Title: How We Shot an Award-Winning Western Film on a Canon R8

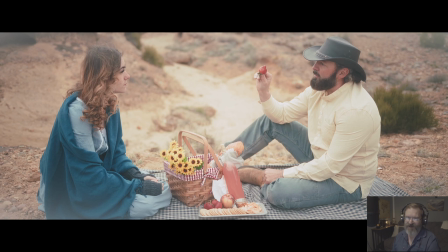That is Brooke, who played Abby, and they did a really good job just improvising lines, and thank God they did, because in the end the silent film look was boring and I ended up using all their ad-lib dialogue. So another happy accident and just a good testament to how great our actors were.
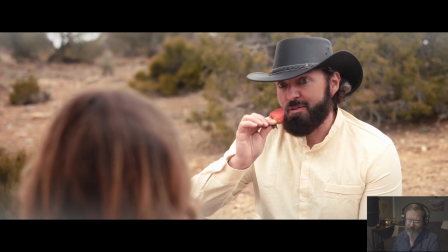Let's roll it.
Strawberries yet? I picked them this morning. They're really good. I'll go for a cracker.
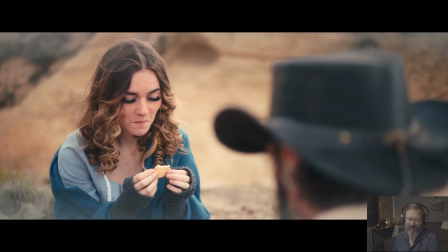Okay. We have some bread. I'll cut it.
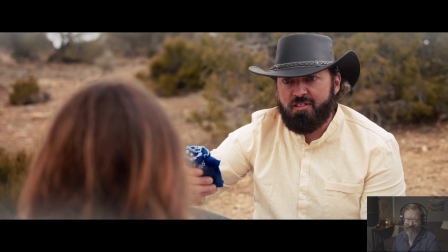What is this? Did you put this in there? Yeah. Is it for me?
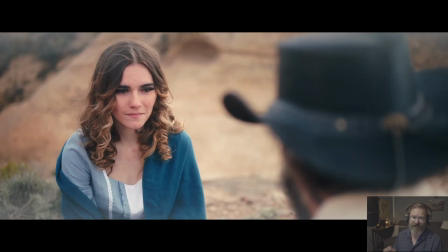This music and the main theme, all done by Scholar Lloyd, great composer. He did most everything except for one of the songs we brought in from the last video and the President's March, which we'll hear shortly, but he did a great job.
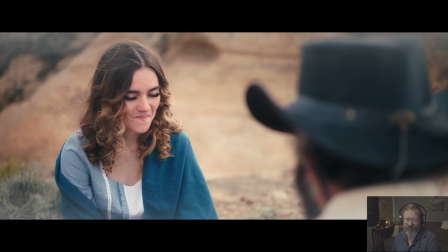You didn't have to get me anything. It's a harmonica.
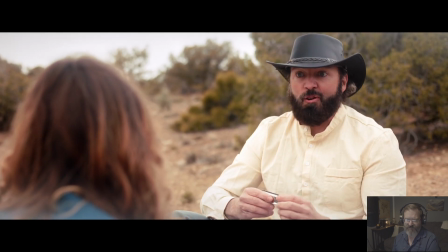Thank you. I really don't know how to play it, but I guess I can learn.
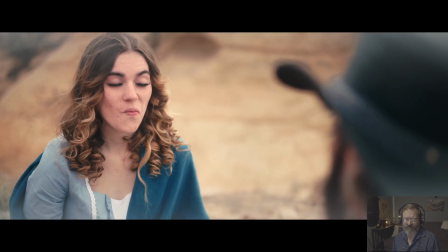Give it your best shot. Oh, I couldn't. I'd be too embarrassed. I don't think I can.
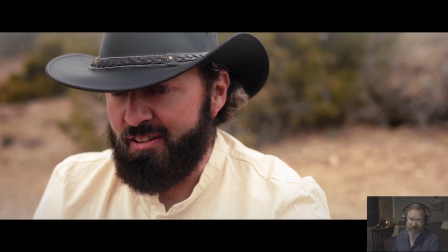Okay, So these close-ups were shot with the 50mm, and we had a different camera operator for the dream scene. Didn't work out for the whole film, but Avith came in for the dream scene, and he did a really great job.
give it a shot.
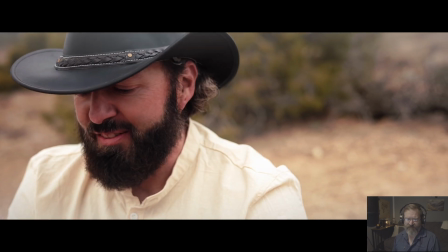It's terrible.
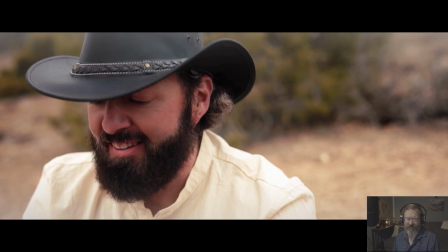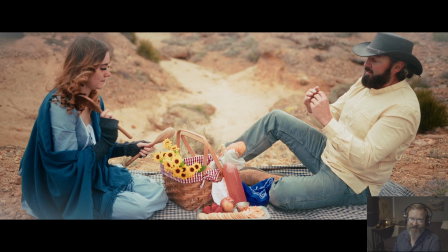So what's happening here is his dream is starting to turn into a nightmare. As it's written in the book, the harmonica starts to sound like a trumpet and the sticks start to sound like snare drums because there's a Confederate about to come in, and it's supposed to be that,
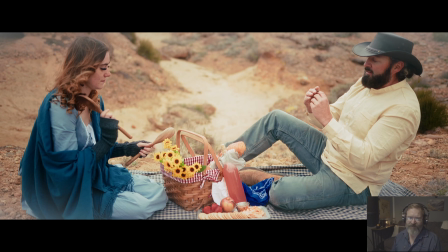you know, the war drums and such. We did our best to make it work. Hopefully we did pretty good. I'll roll this some more.
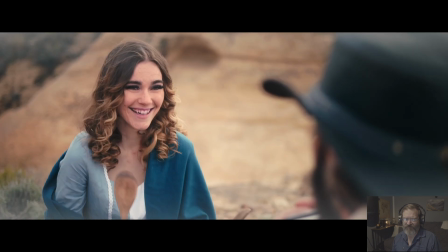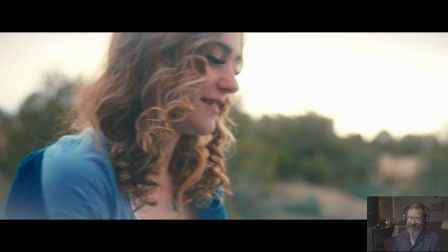So Abby has no idea what's going on in his dream. She's just loving it, but he's starting to realize with the funny sounds and stuff that something's happening here.
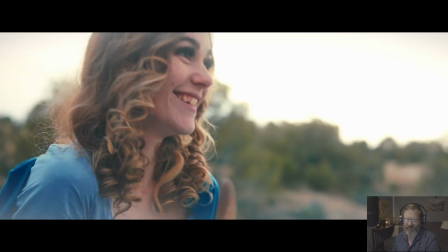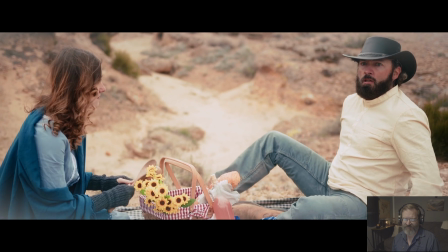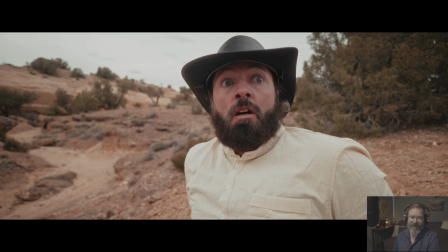So this is our 16mm shot. Playing this out on purpose to give it this distorted look. This is Chase, Cody kind of coming to reality, realizing that something's off. This isn't just a pleasant dream. That's also why for these couple shots I dropped the color grade.
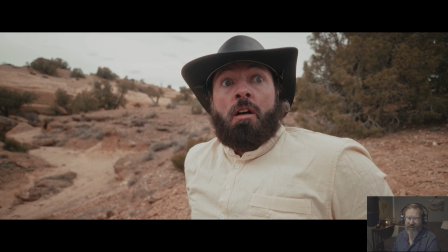This is just a log to Rec 709 conversion. I wanted it to look natural coming back to reality, but also twisted as far as perspective goes. Just kind of throw you guys' mind for a loop.
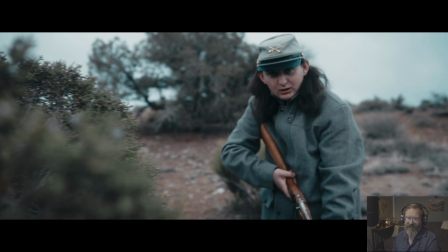There's our composer, Skylar Lloyd, Jacob, and he sold this Confederate. If you notice the color grade, it's a lot cooler. I wanted it to feel uncomfortable and kind of cold to contrast that warm, dreamy feeling.
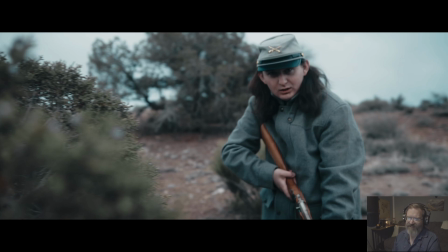And Jacob, who goes by Skylar Lloyd, that's his actor's composer's name, he asked me, he said, "How do you want me to act?" I said, "You're on the hunt. You're out to get him." And man, watch these looks. He nailed it.
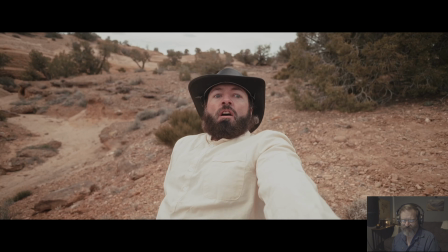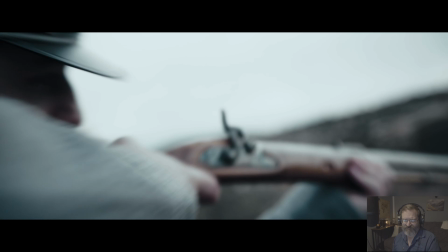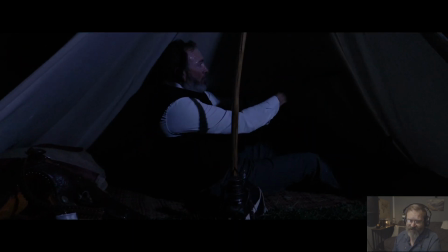And that is it for the dream scene. So that gunshot coincides with the thunder. It's waking up Chase, and he's in for a surprise. The only lighting we have now is the moon. The fire's been put out by the rain.